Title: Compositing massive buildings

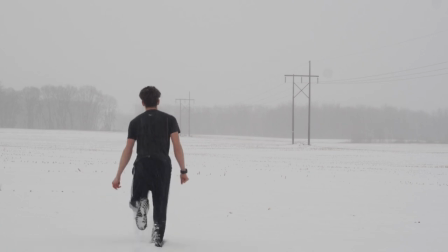3s
Hello, my name is Ian, and today I wanted to share with you how I took this shot and made it like this.
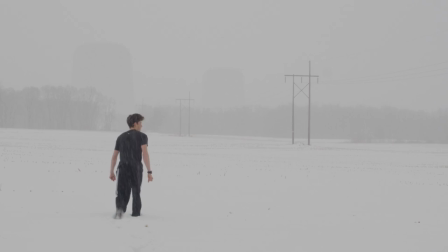9s
Now, it's a pretty subtle difference, but I thought it added a lot of interest and kind of motivation for this guy who's just walking out into the middle of a field. Why is he doing that? Well, maybe he's trying to get somewhere. And yes, it is very much inspired by Simon Stolenhag.
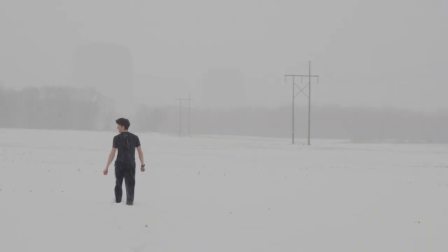26s
Before I get too deep into things, I wanted to let you know that I've created a free training for you where I share the 5 techniques that will immediately make your visual effects seamless. And there's a link in the description to find that, so open it up in a new tab if you're interested. Okay, we're recording. Hopping into Blender. So here's the scene that I used.
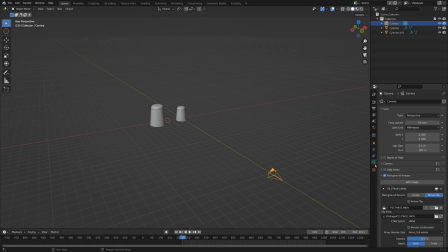45s
Fairly simple. And if we select the camera and go into the camera properties and enable background images,
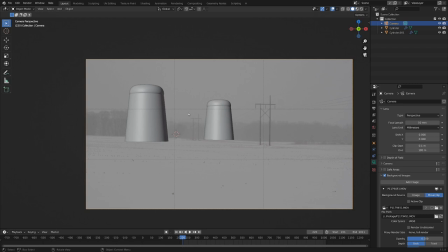51s
that was very helpful to me to kind of get the composition of where I wanted these huge buildings to be in the background.
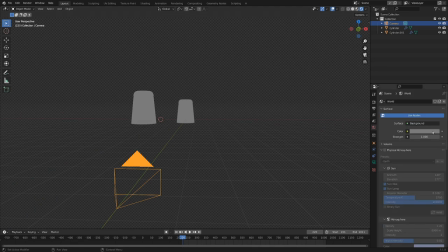56s
And it's a really simple scene. You can see for the environment, I just made that a little bit brighter. And there's no materials on these. The only other couple things I did was I went into the render properties, down into film,
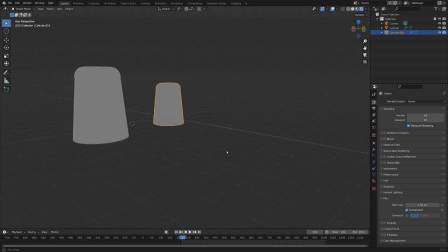68s
and I checked transparent so that they were on a transparent layer here.
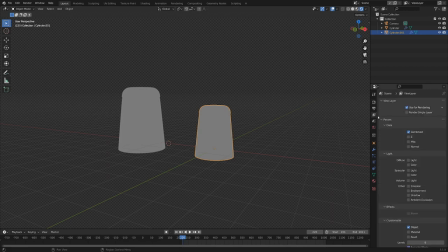73s
And the other thing I did was I went into the view layer properties, and down under CryptoMat, I enabled object. So that'll allow us to differentiate between these two objects when we're compositing.
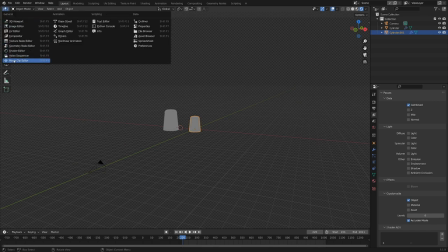84s
The other thing I did in more 2D space was I went into the movie clip editor and I just created a really
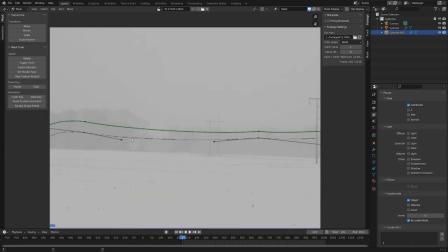90s
basic soft mask for the skyline of where I kind of wanted these things to stop appearing because there were trees in the way.
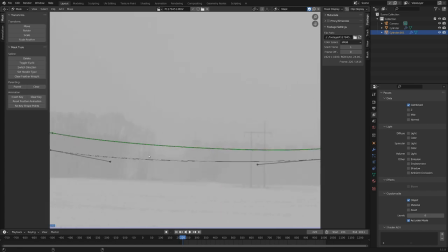97s
So I kind of wanted them to fade out along this line.
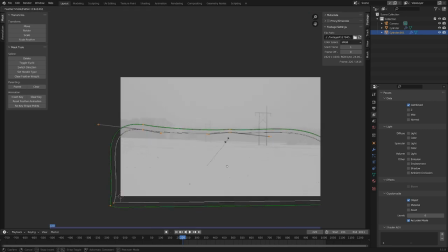99s
And I just created a really simple mask and using Alt S, I feathered it out just to get a soft gradient on this mask.
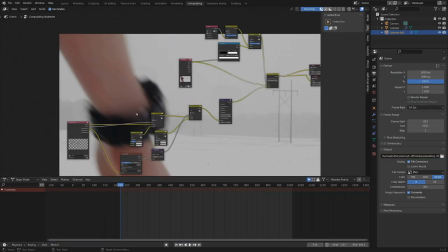106s
Then, in compositing, you can see this gets a little bit more tricky, but let's just start with the basics.
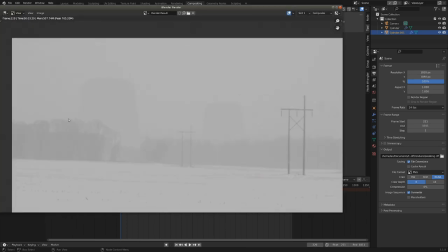113s
I'm going to render out this scene, so this is the final result here. You can see these guys are just off in the background, so pretty subtle.
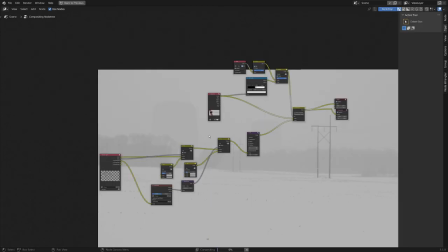120s
If we go back into the compositor and I make this full screen, I'll show you what the process I took was.
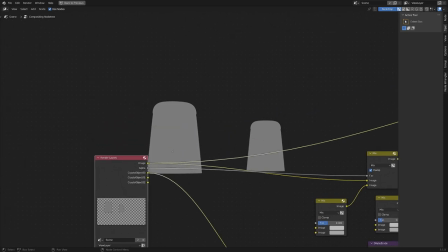126s
First off, we're starting with our alpha layer of these two giant buildings, and I wanted these to be the right colors.
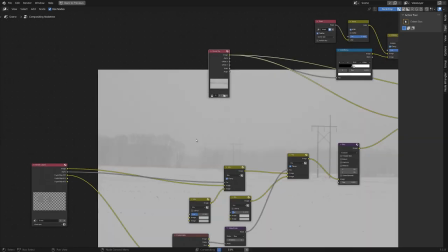133s
So what I did was I took the original movie clip here, and I dropped in a mix shader,
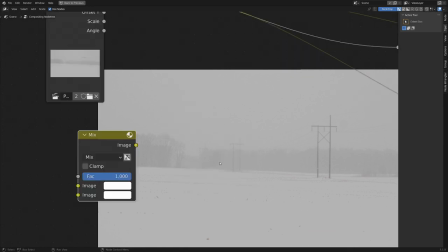139s
and I just wanted to get the range in between these dark trees and this snowy sky.
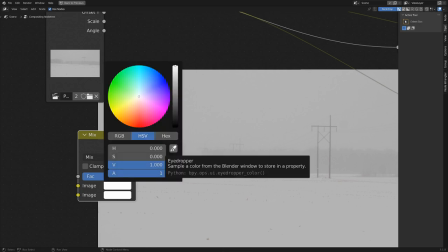145s
So for the top color, I got this eyedropper tool and just selected the background.
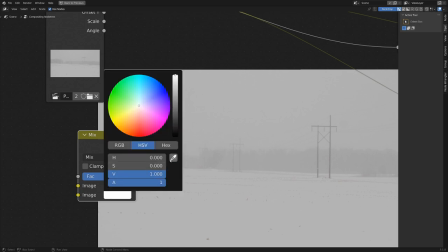150s
And then for the bottom color, I selected the foreground.
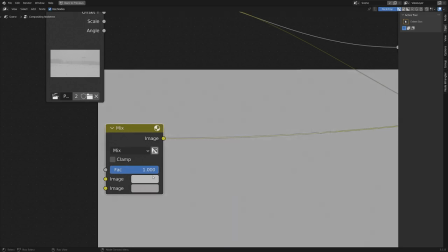153s
And this gives us a range of all of the colors in between those two values from darker to something a little bit lighter.
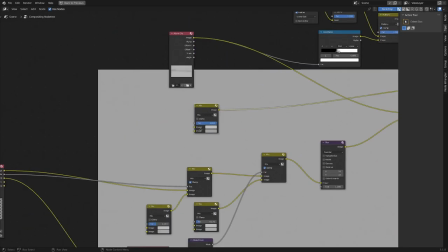161s
And this ended up being a really handy trick for me for describing the values of these.
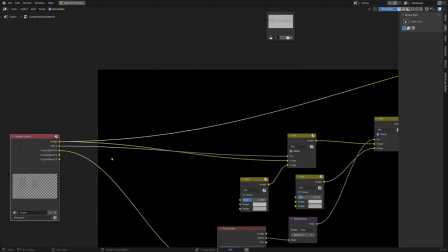165s
So, if I just take a look here, we've got our original layers, that's going into a mix node,
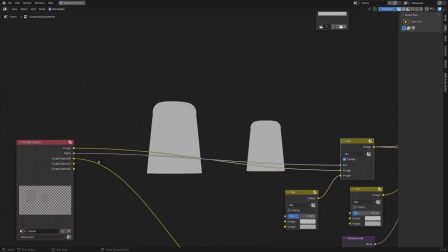171s
and what this mix node does is it takes the alpha value, which you can see like this,
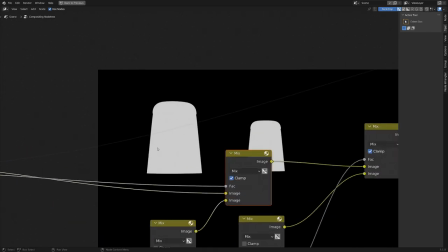176s
it's just this white part here, and it's saying I want these white parts to be whatever color is going into the bottom of this mix node.
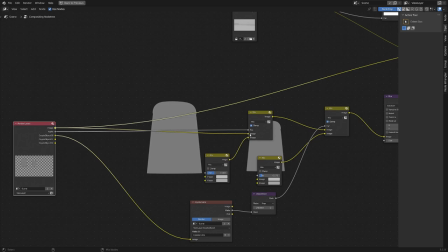185s
And you can see our image is going into the top, like this,
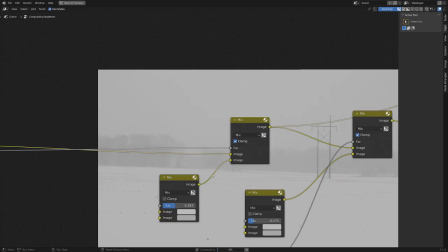189s
and then it's mixing to be this color, and I decided it looks pretty good to have them at this value here.
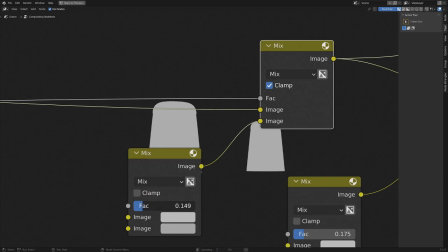197s
And you can just slide this back and forth to have them be lighter or darker.
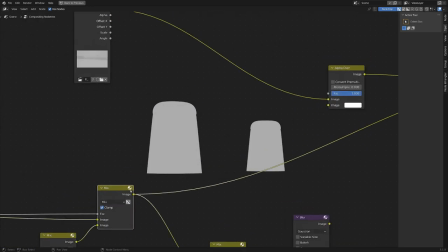204s
And once again, the changes here were pretty subtle, so I wanted to feed this mix shader into an alpha over node
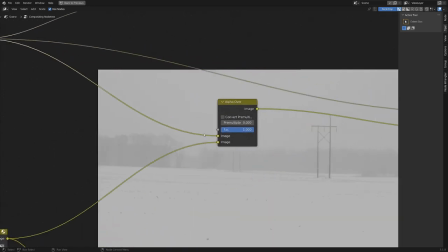212s
with the original movie clip going into the top of the alpha over, and then these were just pasting right on top of everything like this.
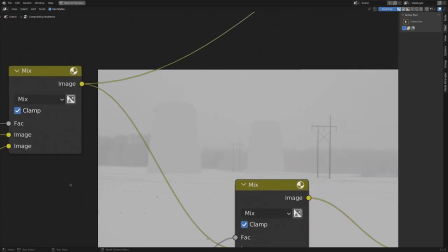220s
And using this slider of the colors, I figured this was about the right color for me,
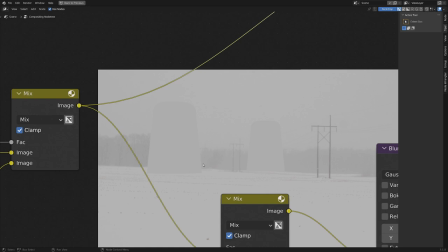226s
because I didn't want it to be quite the background color, and I didn't want it to be as dark as the foreground color.
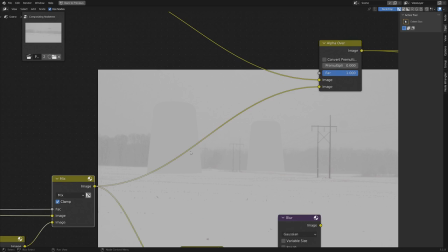232s
I guess I should probably be using the word value, not color, because there isn't really that much color data going on here.
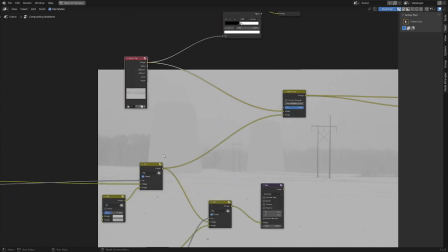237s
It's basically just black and white. But with this setup of the movie clip and the mix shader, I could really see what colors were correct.
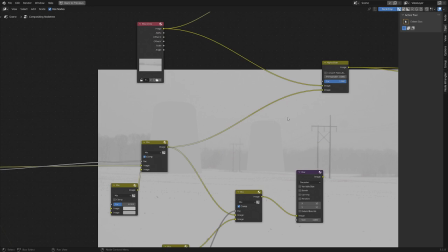245s
I wanted this smaller one to look like it was farther back, so I wanted it to be lighter, because the farther back in the scene, the lighter objects would get.